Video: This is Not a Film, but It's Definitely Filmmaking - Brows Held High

When everyone has a camera, everyone is a filmmaker. One sec. Let me take a selfie.
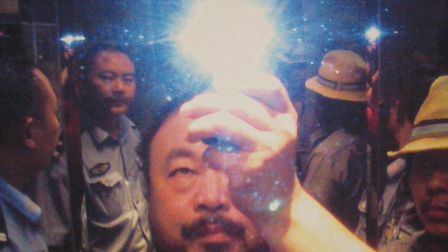1009s
This photo was taken by Chinese artist Ai Weiwei, one of the most powerful selfies ever made.
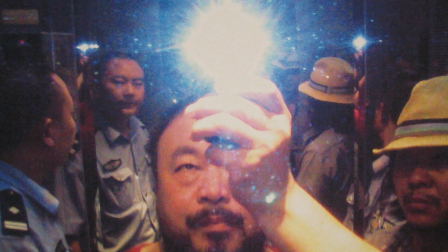1015s
He took it while Chinese authorities were in his house during his arrest. He, like Panahi, is using the image as protest.
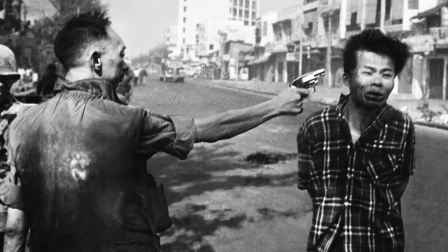1024s
That's the wonderful thing about cameras, how instantaneous they are.
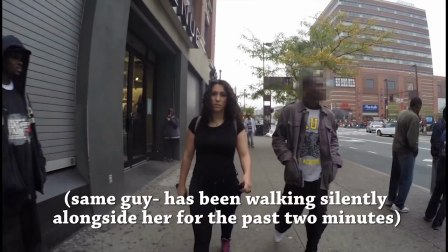1028s
There is a long, proud history of photographs documenting change, showing injustice with a camera. The first step in fighting persecution is showing that it exists. Picks or it didn't happen. So here, Panahi is making damn sure that you know that it's happening.
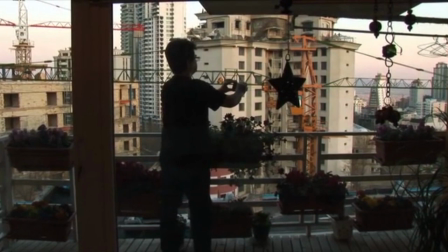1046s
Everything he's doing right now, the simple act of being filmed and letting us see him be filmed, is an act of defiance.
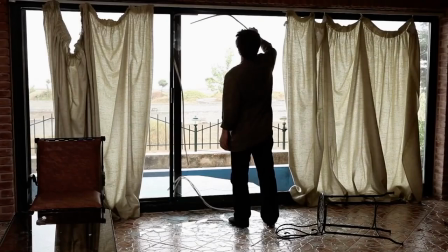1054s
And he's still being defiant. He's actually made a second movie under house arrest, even more ambitious than this one.
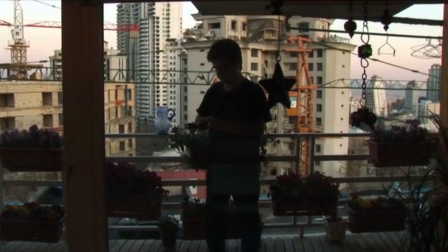1061s
It's hard to overstate the risk he's running by doing this. Every shot he takes might be his last.
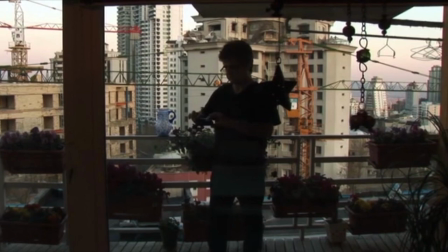1067s
He has a family, and a good home, and that damn adorable iguana. He has so much to lose by doing this.
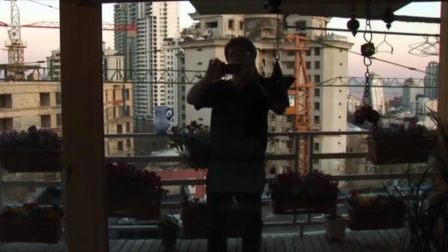1074s
But the fact that he's willing to run this risk makes it outright inspiring. It might have been enough just to document his imprisonment, but Panahi isn't trying to show. He's trying to tell. This isn't just a message in a bottle. At the end, it's a poem.
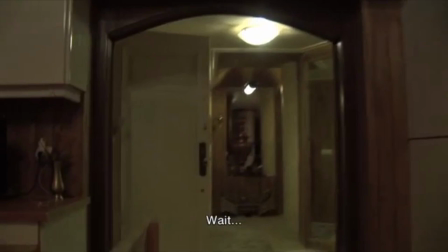1094s
The last shot is a long, unbroken take done by Panahi himself, shot on a professional-grade camera.
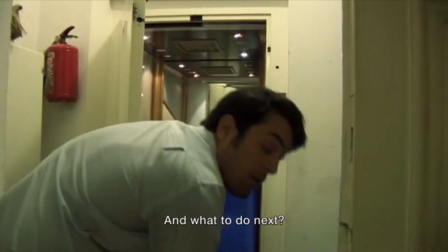1101s
So this is the one instance where you know for certain that he's breaking the law.
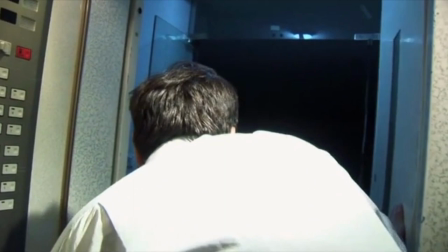1106s
To add to the danger, he talks with a guy taking out the trash and goes outside with the camera.
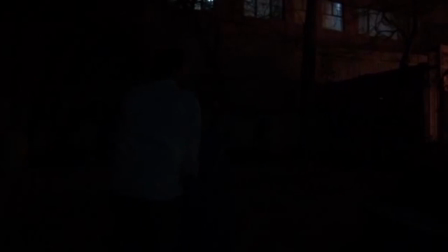1113s
And when that take ends, he discovers a terrifying sight, one that shows how he must feel locked in his domestic cage.
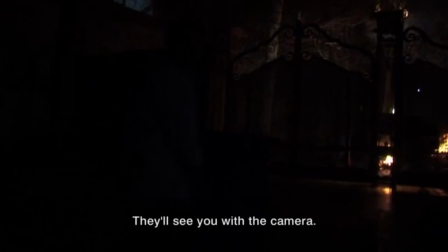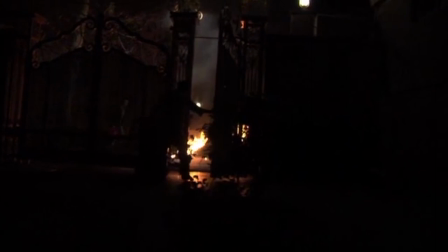1130s
He's trapped inside, while outside, Iran is burning. That's storytelling. That's poetry. This is not a film, but this is definitely filmmaking. Keep those cameras rolling.
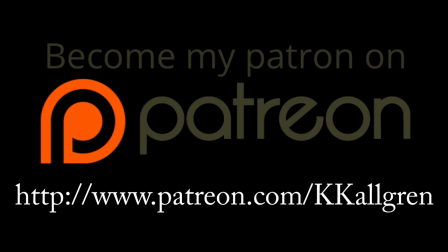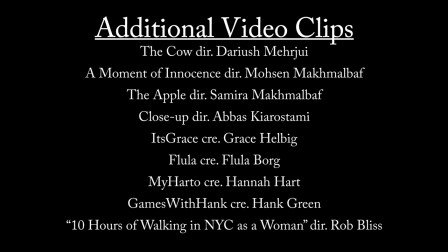1161s Bershikan lo zi roze